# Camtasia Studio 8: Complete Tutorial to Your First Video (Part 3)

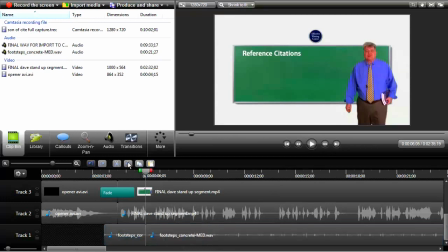So we're going to cut that right there, select it, split it, and delete it. Maybe take down the footsteps a little bit.
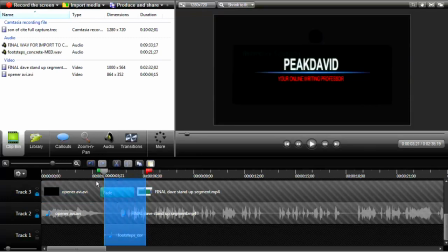So they're just subtle enough that they don't attract too much attention,
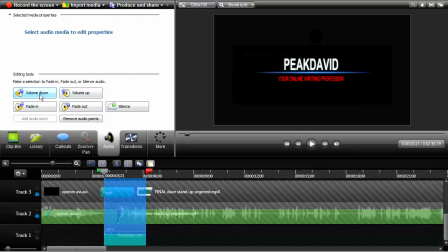but they're serving their purpose. Let's try it now.
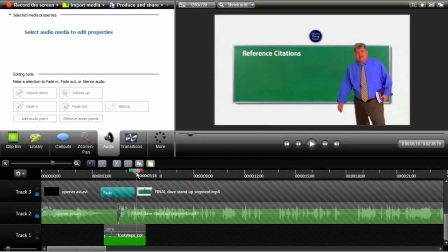Hi, this is Dave.
Take them down a little bit more. Want it to be subtle.
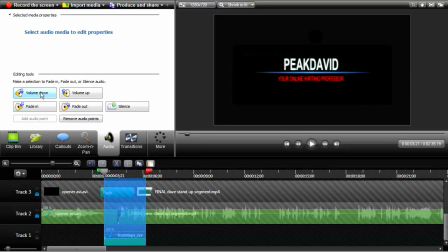Not in your face. One, two. Let's go.
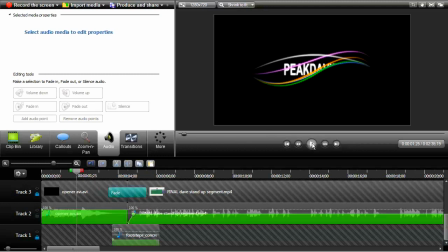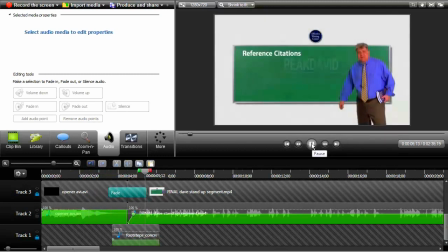Hi, this is David, your host.
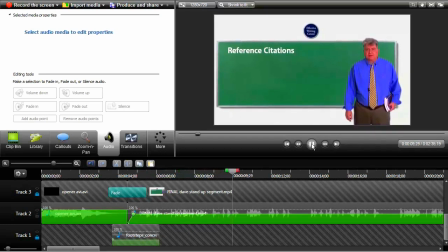And today we're going to be talking about a very tough nut to crack, and that is reference citations. Now, when it comes to reference citations, you have basically three options. Option number one is pull out the handbooks, APA, MLA, Chicago Turabian, Harvard, Blue.
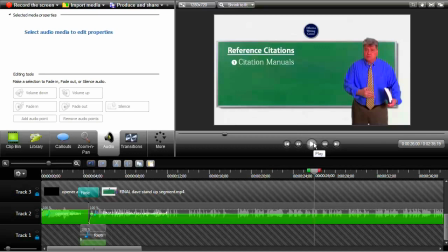Just a note, I had to bring down the volume about, I'd say 10 to 20% on this segment because I'm using a lavalier microphone. You might be able to see it. Yeah, there it is right there. And different microphones just have different characteristics.
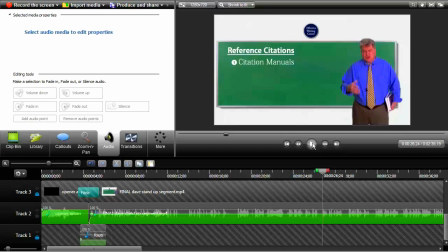This one tended to be a little bit loud and bassy. So I brought it down a little bit to try to match with the rest of the video. You know, you'll have one, don't worry.
Now, when you get one of these handbooks, be sure to look through and choose the right citation from among the
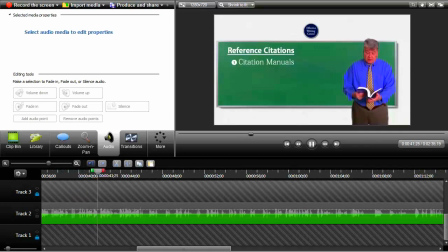200 or 300 or so different citation formats and variations, and do a good job of picking those out.
There's some clipping.
You'll be okay.
Oh, I've got to get a new lavalier wireless microphone.
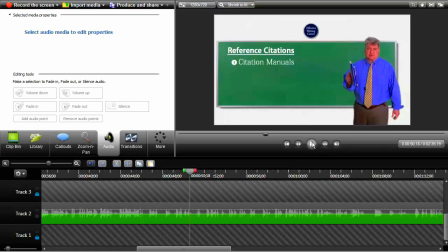I've been putting it off for a year, but I've got to get one. But I think you heard the clipping there. Okay.
Now, your second method would be to, hey, Google it.
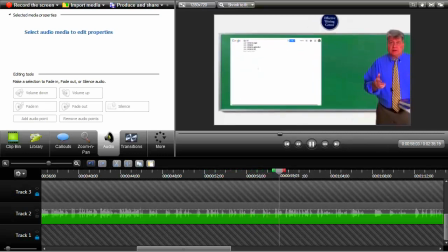Why not? Go to Google, type in APA reference citation.
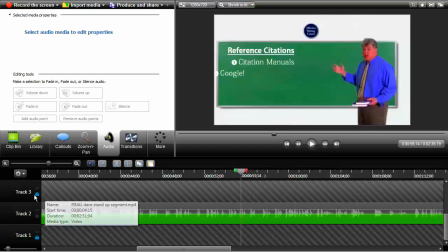Let's see. That could be a little bit closer. On the zoom in, that could be a little bit closer because it's not going to be visible enough.
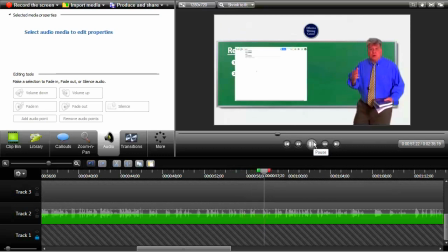To the viewer.
Why not? Go to Google.
So as soon as that goes up there.
AP.
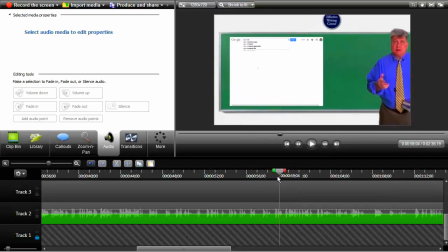Okay, now, so as that got up there, I'm going to try to keep a continuous motion. So the zoom in would start right there.
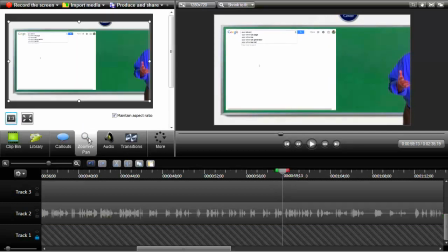I'm going to go to zoom in
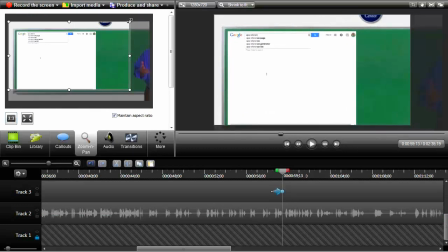and bring that thing completely in on the Google Sheet so the text can be read.
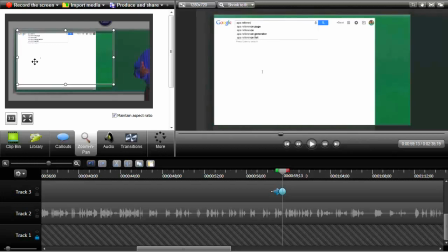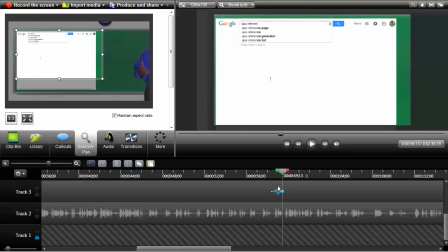Little blurry. Okay, let's see if we got that zoom set at the right place so we get continuous motion.
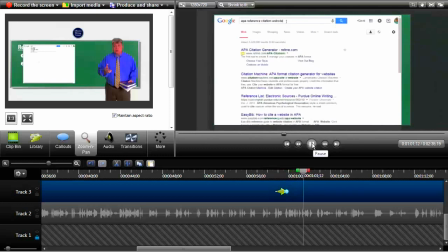Type in APA reference citation. Let's see. Website with no author. That should narrow it down. Let's see how many results we get.
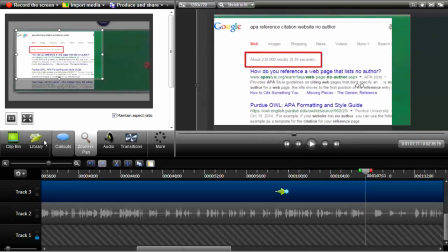Okay, now we're going to zoom back out to David because he's supposed to have this kind of funny reaction to it.
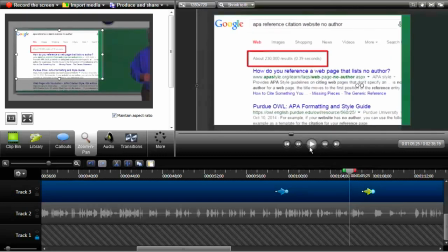Let's see. Get that timed right.
Let's see how many results we get.
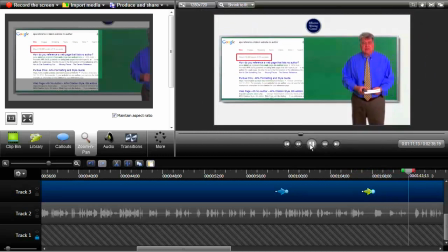Oh, 260,000. That's right. Well, hey, just do the first couple of pages. And remember that each web...
You know what we could have done on that?
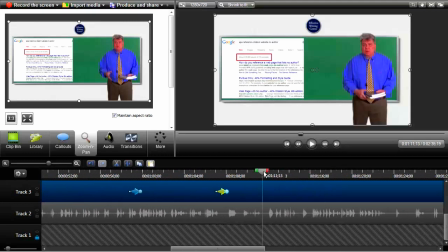Instead of zooming out so far, we could have kept the zoom in a little bit closer.
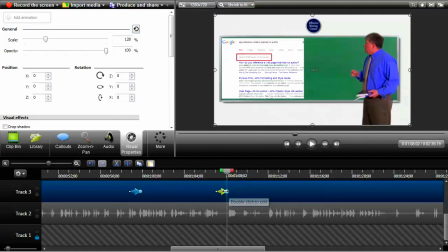Let's do that. So to edit a zoom, you double-click on it on the timeline so that it's yellow,
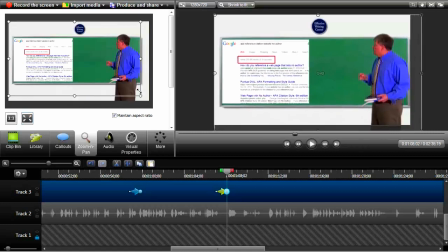and then you can edit that particular zoom. So we'll keep it in on David a little bit closer.
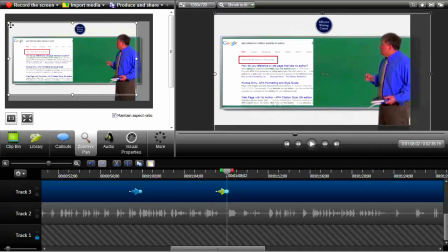So that we don't go all the way out on him.